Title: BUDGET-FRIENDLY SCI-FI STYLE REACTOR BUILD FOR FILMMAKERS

Today's build is gonna be hardcore. Nuclear core! Let's go!
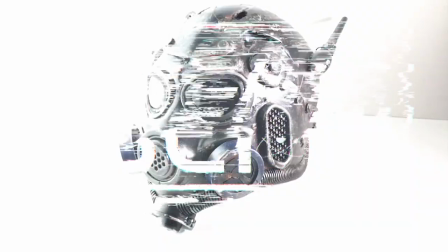Hey, hey, how's it going? Anthony Farall here at Create Sci-Fi. Well, I have to make a ship engine, a nuclear power core or a reactor engine, I don't know. I'm working on my short film right now and running out of money, running out of time, it's always the way, right? So I have two visual effects shots that are like this nuclear core and the visual effects artists that I'm working with on this project they're working on other things and it's you know we have our deadline and I'm like you know what I have a couple days why don't I just make one and shoot it practically never done that before it's not really a miniature right it'll be probably about three feet tall whereas like the real thing would probably be like six feet tall so I found these so I went shopping I live in Los Angeles there's this great scrapyard called Apex I'll show you
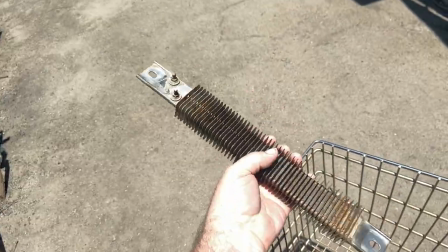[1:00]
some some of my visit from there just looking for things found this so this i was like okay now i have something then i went to the home depot got
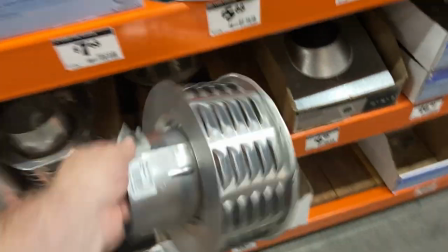[1:09]
a couple of these right so shopping at the home depot looking for this looking for that found this and it's like okay i have three of these have some amazon shopping got some submersible led lights nuclear stickers to remind people that it's nuclear bubble maker is gonna have bubbles how am i gonna have bubbles what what am i talking about and i got whoa geez a fish aquarium this is like a six gallon cylinder aquarium now this is not typical for me because i need this like in 24 hours 48 hours but i think it'll be worth it it'll be cooler because it'll be real practical i'm gonna film it at the set where i film the film because it's still standing so it'll tie in to everything so i'm excited to give this a try this might not be as much of a detailed video as i usually do but i definitely wanted to share this with you and uh i'm just going to keep talking to you because as soon as i stop talking to you i'm going to have to start building this thing it's a little overwhelming ah heck
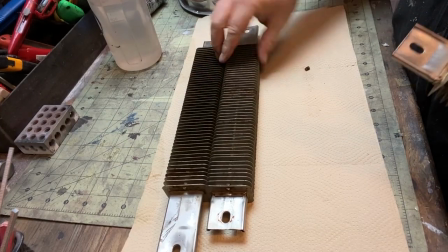[2:15]
with it let's go all right so i got these heat sink stick
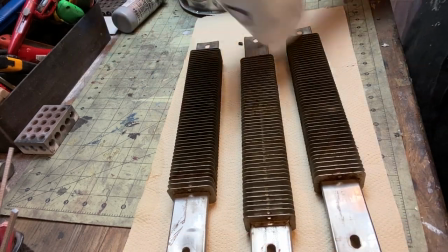[2:21]
things from the cool graveyard called apex
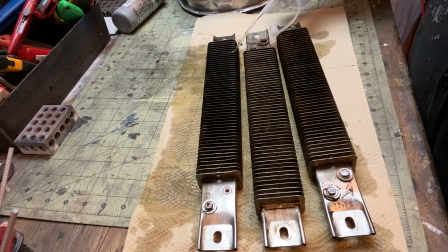[2:25]
still got to clean them up um i'm just cleaning them up because they're going to be submersed in water.
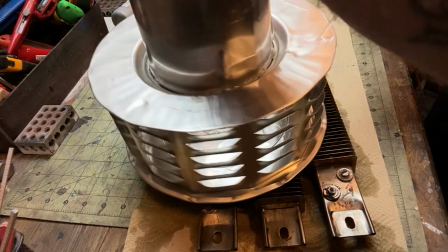[2:32]
So I just want to make sure we don't have any major floaters.
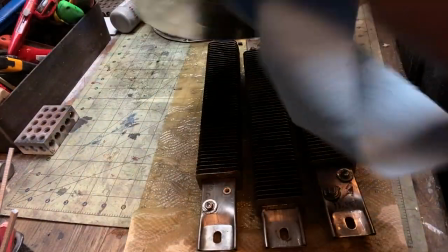[2:36]
Again, don't know what any of these things are, but like I say all the time, it's about the silhouette, right?
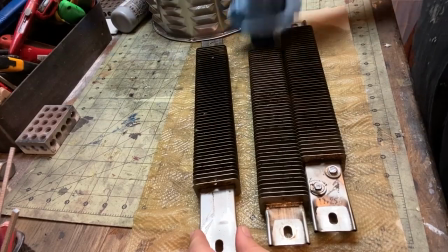[2:43]
So it looks right. If it looks right, it is right, I guess. So here I'm just cleaning these up.
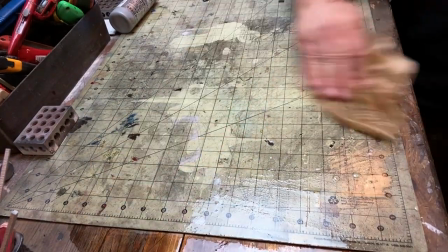[2:49]
And what I'm doing as I clean that stuff up is it's like now I'm in it right I'm making this now I'm thinking about it
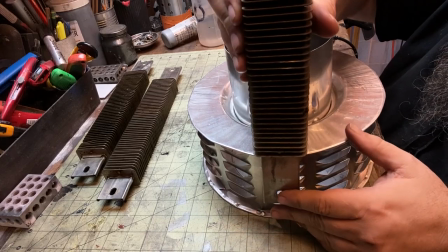[2:58]
it's like I think these go here so you start to fit things and it's like yeah that will fit there so let's let's make that happen so now
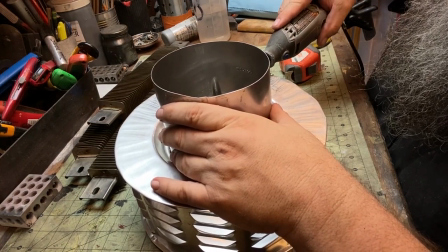[3:06]
I just got my dremel tool and I'm just going to cut some holes in the bottom this is aluminum so it's it's not too bad to work with I've got some
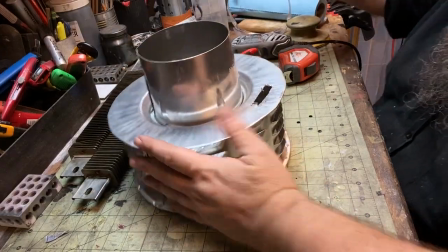[3:14]
tin snips here and I just want to start to to place these pieces in right it's always round peg square hole you
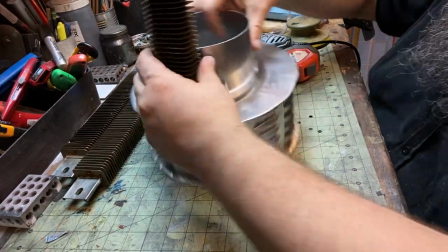[3:22]
know putting two things together that never been put together before and making a new thing. So you have to be flexible.
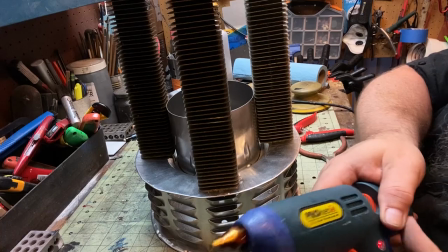[3:29]
And then there, you know, I could have done it symmetrical, but it made more sense because I was thinking visual, you're going to be looking at it forward, you're never going to see the back of it.
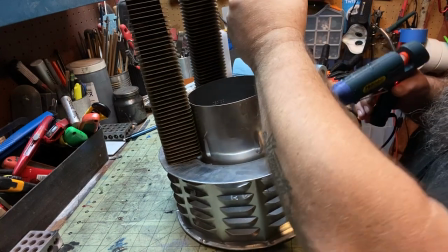[3:38]
So I cheated it so that the three of them went to the front, right?
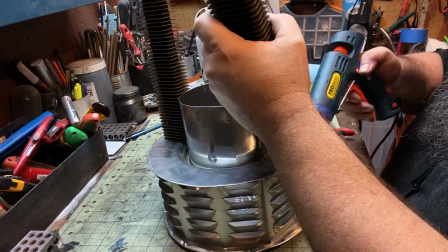[3:42]
Instead of putting them equidistant around, which you would do if it was an object in the real world, but it's not an object in the real world.
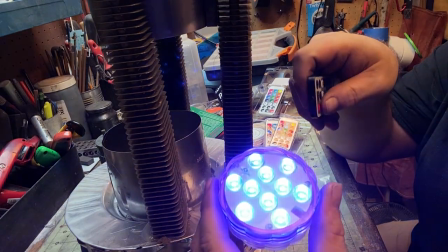[3:49]
It's an object on film and we're only going to be looking at the front of it. So these LEDs are submersible.
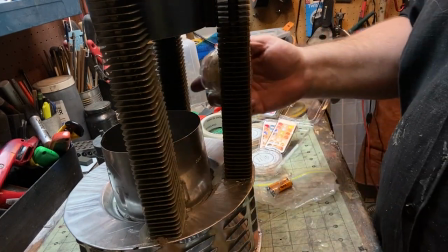[3:54]
I mean, the LED technology is just crazy, like how inexpensive it is.
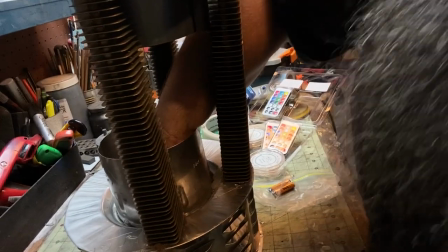[4:01]
Like I buy all these LED lights all the time for like $4, $5 and they come with their own remotes.
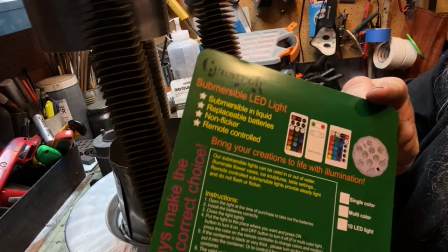[4:08]
These ones are submersible.